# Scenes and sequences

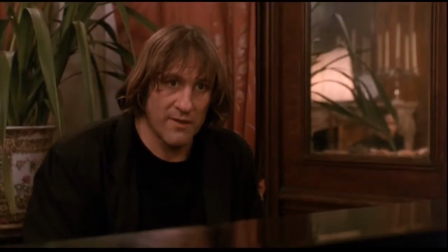(25:06) He's not Mozart. I know.
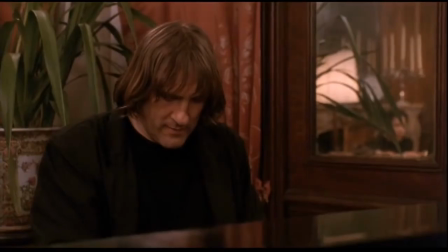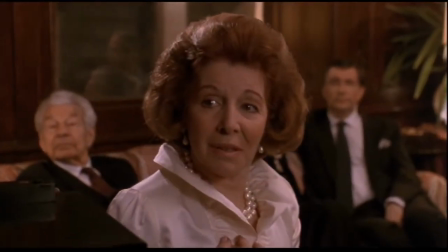(25:20) Could you translate for me, madame? Widow. Une fois, j'ai entendu le bruit du vent dans les arbres.
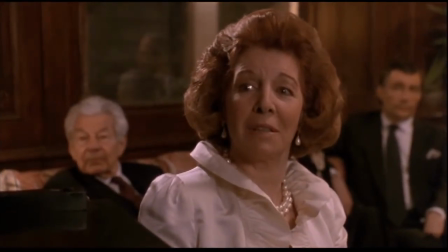(25:32) Once I heard the sound of the wind in the trees. I think that's it.
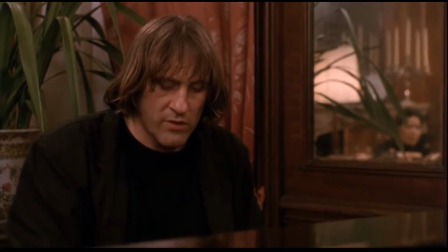(25:40) Une fois, j'ai entendu le bruit du rire des enfants.
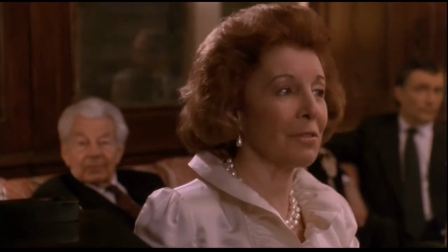(25:45) Once I heard the sound of the laughter of children. Et j'ai pleuré à chaudes larmes pour ces arbres perdus.
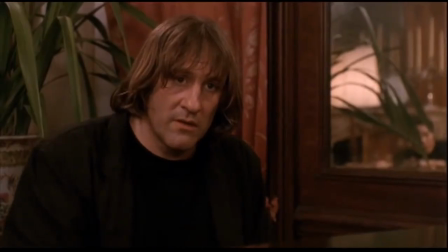(25:53) And I wept warm, salted tears for the lost trees.
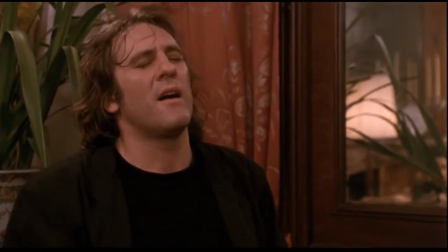(25:59) Laissez venir les petits enfants dans les arbres et je leur donnerai de l'espoir, il a dit.
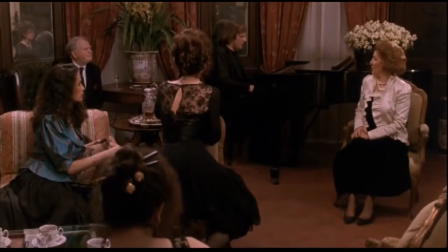(26:05) Let the little children come unto the trees, and I will give them hope, he said.
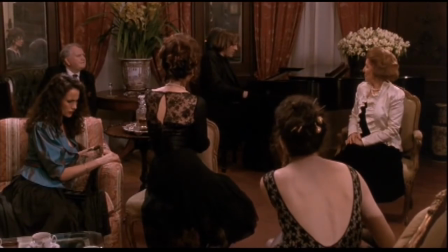(26:11) Mais il n'y a plus d'arbres pour ces pauvres enfants perdus. But there are no trees for the poor, lost, poor children.
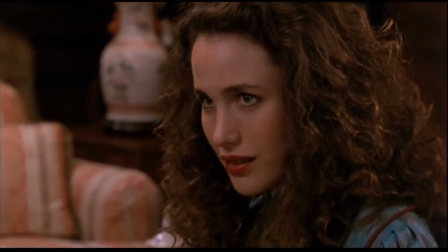(26:19) La pourriture est leur jouet. Decay is their toy. La décadence est leur jeu.
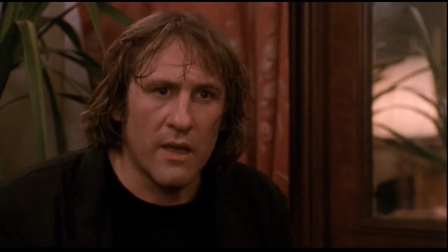(26:28) Despair is their game. Ils n'ont que des ordures à escalader. They have only chaos to climb.
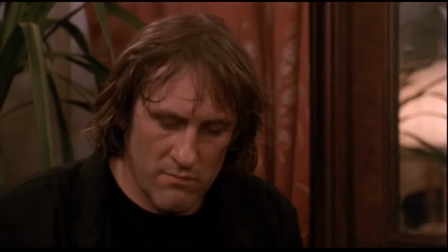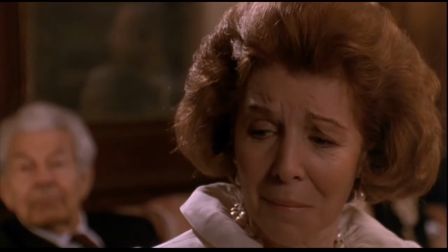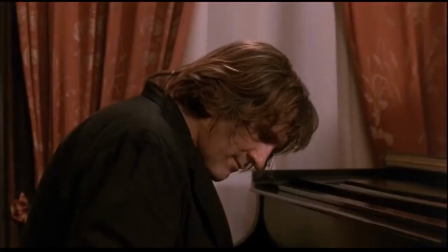(26:48) Bravo! Bravo! Bravo! Bravo!
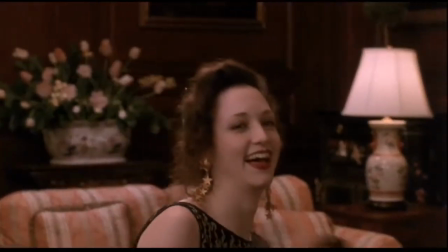(26:54) Magnifique! I think you just got your trees.
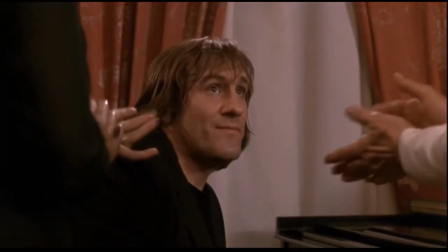(27:01)
So what does the sequence provide? Tension. We're anxious that the secret might come out, and also anxious whether or not George can actually play the piano or will make a fool of himself. There's humour, of course, and a hint of sexual excitement with the wild piano playing.
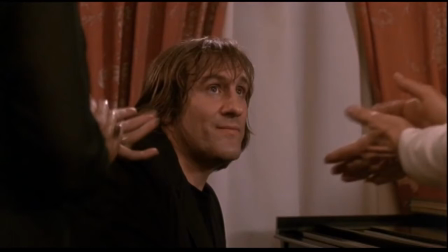(27:20)
And also incredible emotional power. Call me sentimental, but the bit about the lost children having no trees to climb really tugs at the heartstrings. And in relation to the function of the scene, we have a key plot point.
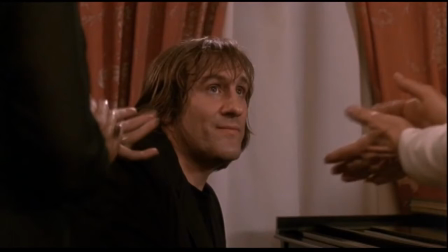(27:36)
Bronte gets her trees. George shows himself to be a sensitive, caring and romantic human being, and hence this is a key turning point at which their relationship changes. Hostility turns to love, and the story moves on in a new direction.
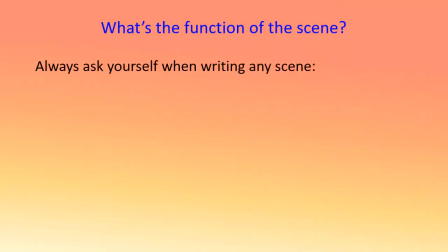(27:55)
So always ask yourself, when writing any scene, what is the function of this scene in my story? How does it drive the story forward? How does it relate to character?
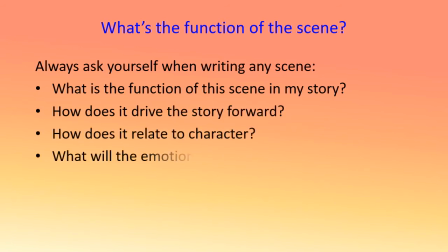(28:08)
What will the emotional effect on the audience be? And thinking of emotional effect, let's take a look at a couple more examples.
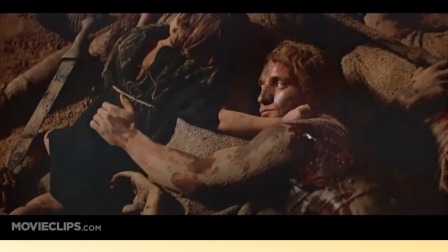(28:20)
I'm going to start with one of the most famous scenes from one of the greatest movies of all time. Spartacus charts the rise of one of the great revolutionary heroes of history, of how from slavery Spartacus rose to create a rebel army of slaves,
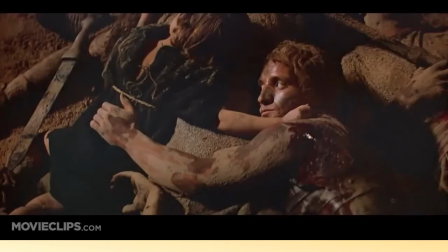(28:36)
which defeated legion upon legion of the most powerful army ever seen on earth, and humiliated the mighty Roman Empire, before finally succumbing in battle thanks to the treachery of the Cilician pirates. In this scene, the rebels now defeated,
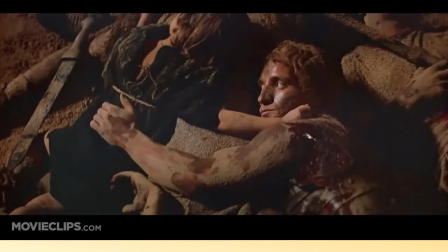(28:56)
the Roman leader Crassus goes looking for Spartacus amongst the dying, dead and captured of the slave army.